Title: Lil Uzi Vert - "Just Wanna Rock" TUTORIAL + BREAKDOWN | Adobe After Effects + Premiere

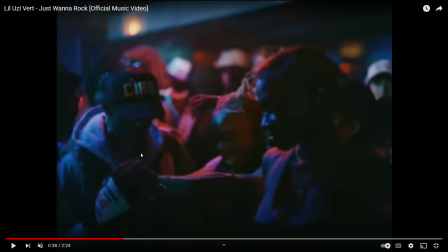First, I want to show you this right here, because this is something that they use a lot to sort of create speed in these edits.
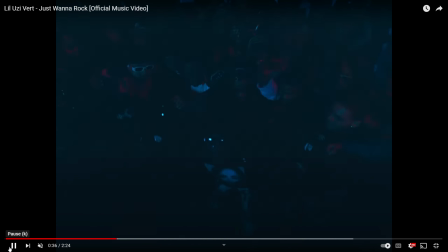Everything's happening pretty quick, so I'll try and go slow just so you can see it.
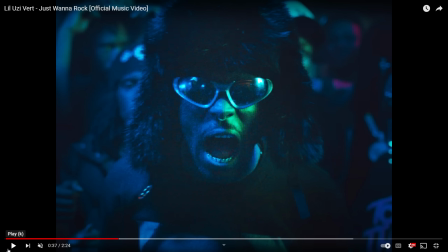So right here, from this shot to the next, see how it's kind of jumpy and it just pops right in with a bit more speed.
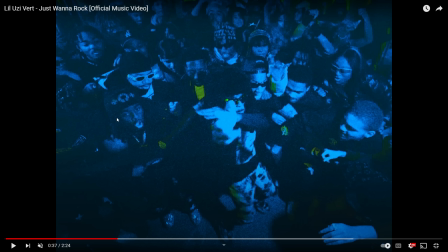And you can see right here, this frame. And if I go back and forth, you can see it's sort of skipping a frame. I like to call this a jitter frame transition. We're essentially just sort of cutting out a little bit of space in between for one frame just to make it look a little bit faster and pop into the next like that.
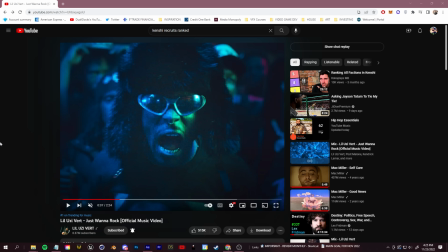So let's open up Premiere and talk about some simple things like match cuts, like creating a jitter frame transition.
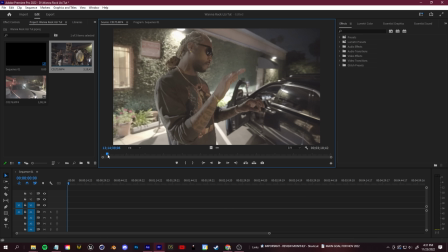All right, so I have some raw footage here, and I'm gonna go ahead and cut out a little bit.
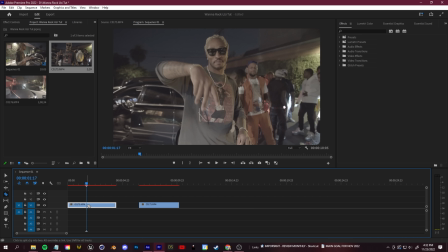So if we were to make a normal cut here, again, you just find where you want the cut to be, click C or Control K, just delete this and then connect the next scene. So here's just your normal rough cut.
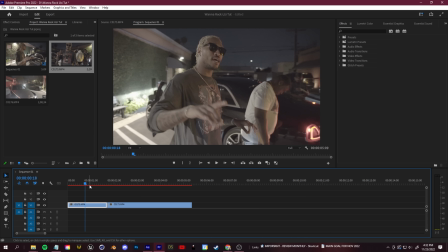But if you want to add a bit of speed, again, it helps having some natural movement in the shot like this one.
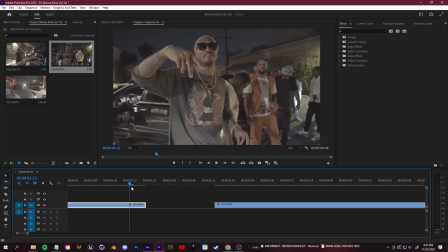Let's go ahead and try and create that jitter frame. So again, paying attention to the movement in the scene, whenever he's about to do something with a bit of velocity, like moving his hand down like that, we can sort of scroll in here by holding down Control Alt mouse wheel, click C and just cut. And let's just skip a couple of these frames and try and make that movement look a bit faster.
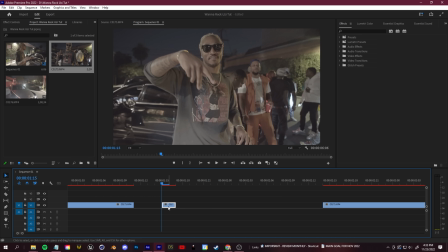And that's really as easy as it needs to be. And pay attention, if it's a little bit too big of a jump, you guys can just Control Z, maybe take off a little bit. It doesn't have to skip, you don't have to cut out that much, just enough to add that bit of jittering movement like that. I think that looks a lot better. So there you go.
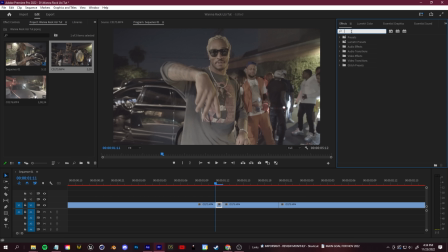If you guys want to, again, they even added a tiny bit of editing onto that jitter frame, and it really just looked like a bit of noise. Turn off color noise, give it a bit of grain. And then it looked like a bit of a channel invert, so you can search for inverts in your effects in Premiere.
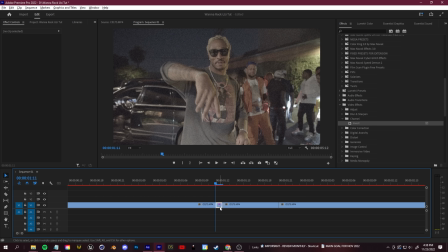And let's actually duplicate this little clip first. So we'll hold down Alt, click and drag up, drag that onto here.
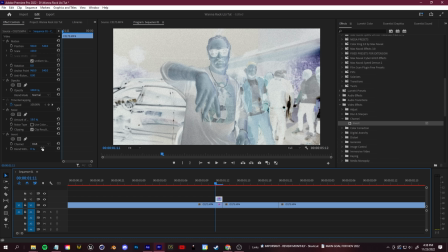And then in your effect controls, you guys can come down to the channel inverts.
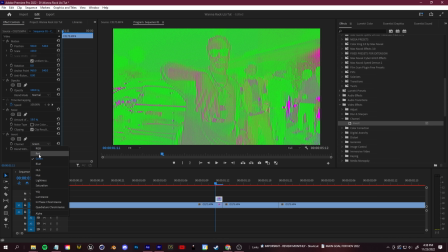And if you want a bit of color like they did in that original music video, you can change and sort of invert any of these color channels.
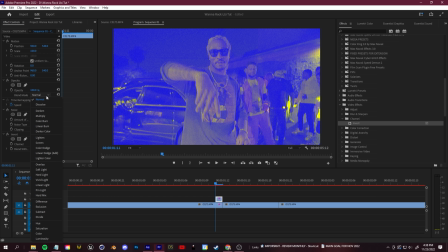And then just take your blending mode here if you don't want this full-on color blast, and you can sort of blend it in like multiply.
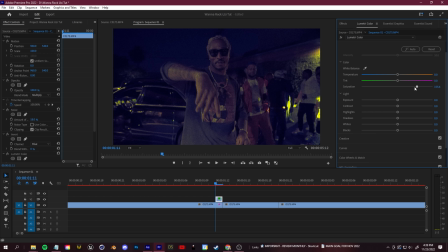And of course, go to your lumetri color if you guys want to fully customize this with like saturation, etc.
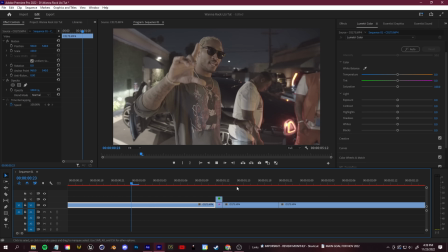Or just keep changing around the blending mode until you have something you like. It gives a bit of a flash with that jitter as well.
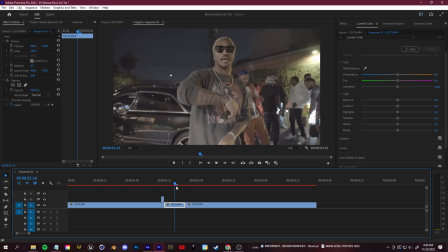And here's playing it in slow motion. All right, so when it comes to our match cuts, this is again pretty easy.
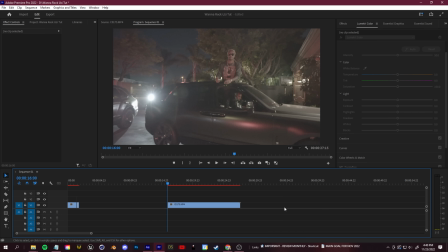You guys can do this with Premiere. You guys can do this with After Effects with those AE cameras like I was talking about.
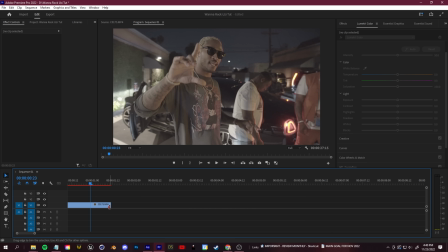You just want to find two spots where your frame lines up, or use your transform tools to create a spot where the frames line up.
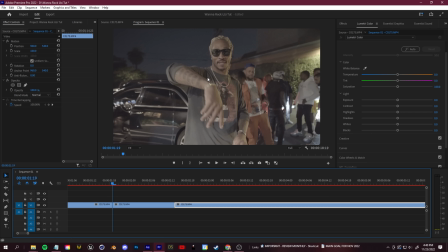So right here we have Future looking forward at the camera.
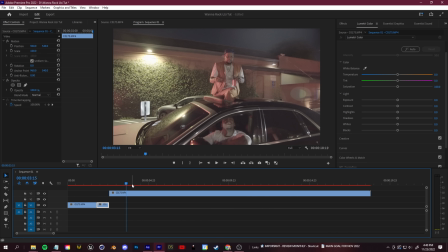We're going to find another clip where he's looking forward at the camera, and then we're just going to transform to make those two line up.
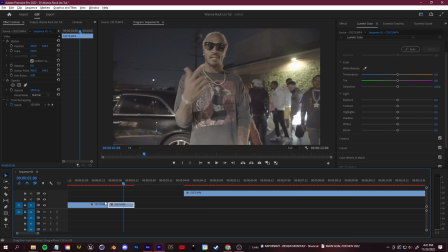Maybe right about here. Now a nice little trick for this, what you can do is place this clip a little bit underneath, like this.
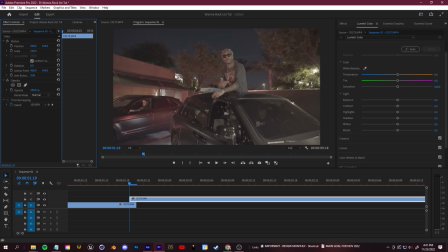Then you can lower the opacity of this top clip. So in your effect controls, go to opacity, bump this down, and then just go ahead and take your scale, click on this motion button here on your top clip, and just try and line these up as best as possible.
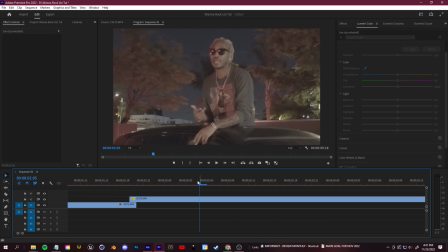And then put your opacity back up. And there you go. Easy as that for a simple little match cut. It's really just lining things up. If you guys wanted to, you could always keyframe too if you're zooming in too much. Maybe you're zoomed in too much here. You can keyframe, go a bit, and then just click these reset buttons.
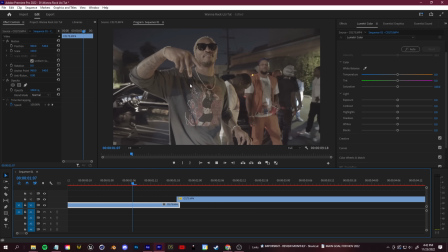And you'll see how you still get that match cut, but you can go back to whatever you're trying to show in the scene.
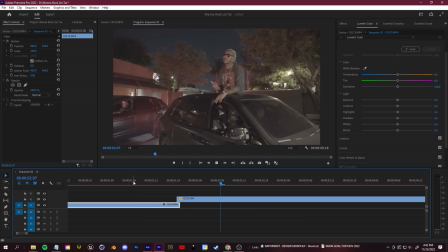Another nice, easy little seamless cut transition you can do in Premiere that doesn't take that much time or effort.
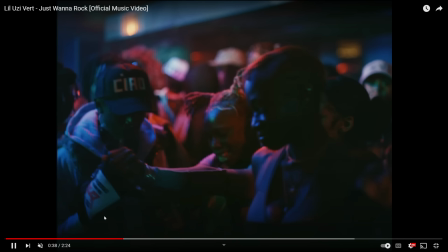And other than that, there isn't really too many things I can show you in the software that'll help you achieve the look.
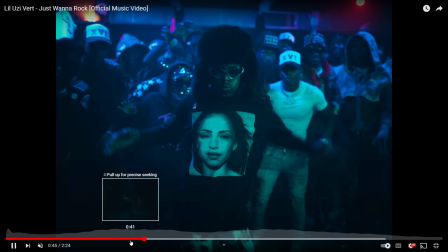It's using simple things like that, but it's just paying attention and having the eye and having the vision for where to apply those things and just knowing where they would work best.